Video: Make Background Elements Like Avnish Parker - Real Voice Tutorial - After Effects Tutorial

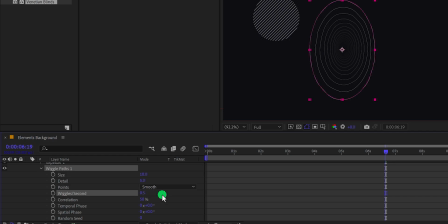For this video, I'm keeping the 0.5. Let's change the size value to 20 to add some variations. Also, I'm keeping the correlation value to 0%. Now check the animation and this is how it looks now.
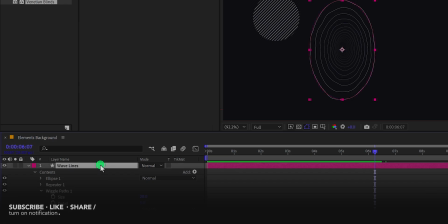Let's move to the next step. Now select this waveline once again and grab the move tool by pressing V on your keyboard and place it right here. Now open opacity by pressing T on your keyboard and then change the opacity value to 30%.
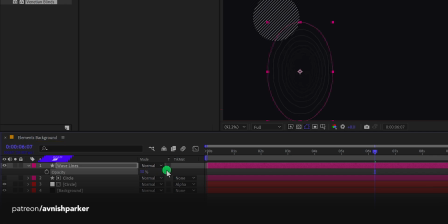Let's also open scale and increase the scale value so that it will look a little bigger. I'm also experimenting with the shape by changing the path shape. Let's change the opacity value to 10% so that it won't look that bright.
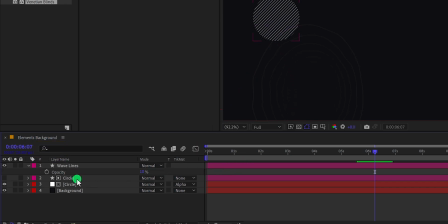Now we will add some wave to the circle. So for that, select the circle layer and make a duplicate of it. Place it on top of all layers and then call it wave circle. Now turn on the visibility of the circle by clicking here and then place it somewhere else so that we can focus on the design.
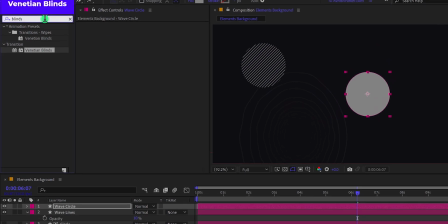Now apply this vanishing blinds on this layer as well, and this time I'm keeping the transition completion value to 75% and the direction will be 90 degrees.
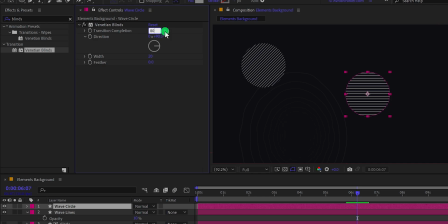I think the 80% will look fine. Again, go to the effects and the presets, and this time search for the wave warp. Apply it right below the vanishing blinds and then change the wave width value to around 60, and this is how it looks.
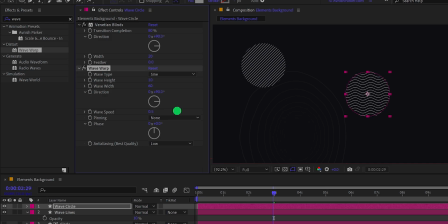We need to change the speed of it, so I'm going to change the wave speed value to around 0.5 and then grab it and place it right here.
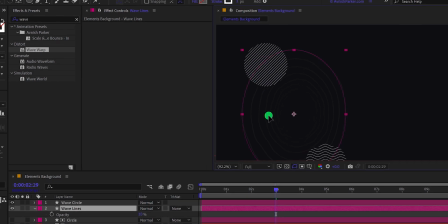Not bad. Align the position of each element, and now we are moving to the next step.
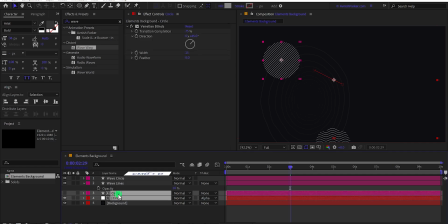Select both circle layers and make a duplicate of it. Now right click on it and choose pre-compose.
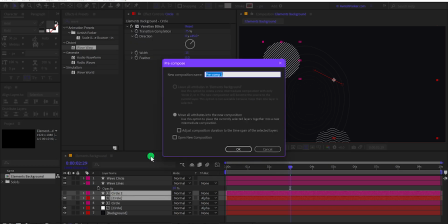I'm calling it circle blinds and then hit OK.
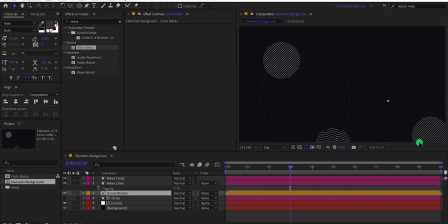Let's place it right here, then open scale and change the scale value to 70%. I think the position will look fine here, and this is looking much better. Now for the last step, I'm going to create a new solid layer. I'm calling it the grid.
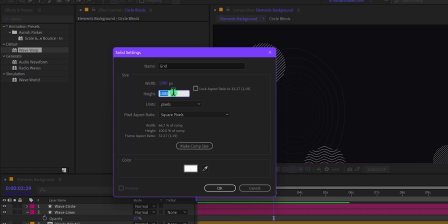Make sure to use the width value to around 1280 and the height will be 500 so that this solid won't cover all the screen.
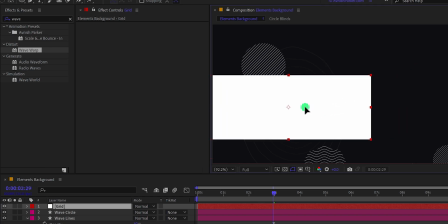We just need this size. Now I'm going to place it right here. Now again, go to the effects and the presets and search for the grid. Apply it onto this grid layer and then click on this invert grid checkbox.
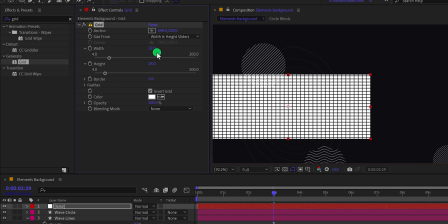Now change the size from to width and height slider, and then we will keep the width value to around 50 and the height value will be 50 as well.
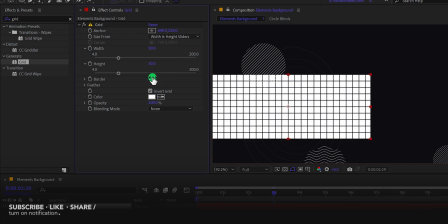Let's change the border value as well. I am keeping 49 so that the grid will look like this.
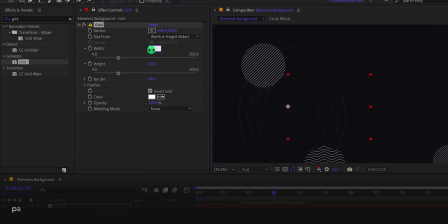Let's change the value back to 40 so that it will have some nice spacing. Now click on this color option and choose a color for the grid. I think this will look fine. I think the border will be 38. And this is how it looks now.
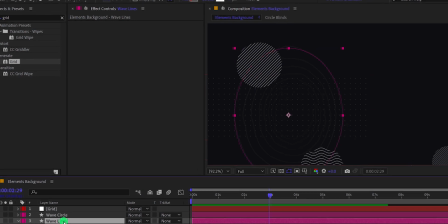Adjust some color opacity placement, and now we are good to go. Check the animation, and this is how it looks now.
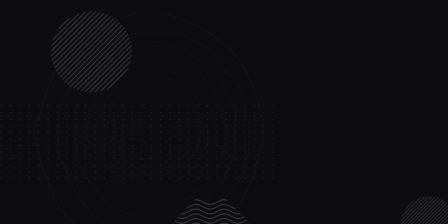In case you want me to keep the previous voice, the robotic one, you can let me know in the comment section. Or if you want me to keep this voice, you can also let me know in the comment. So this is it for today. I will see you in the next one. Till then, good luck and peace.
Design video faster with Envato Elements.
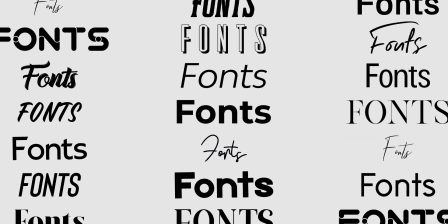Download unlimited After Effects templates, logo music, background music, sound effects, fonts, stock footage, web templates, mockups, and more.
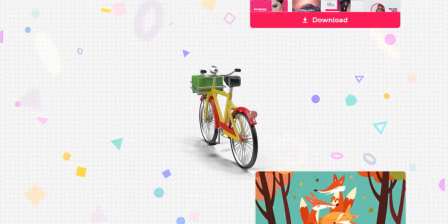Visit the first link in the description and download anything for free for 7 days.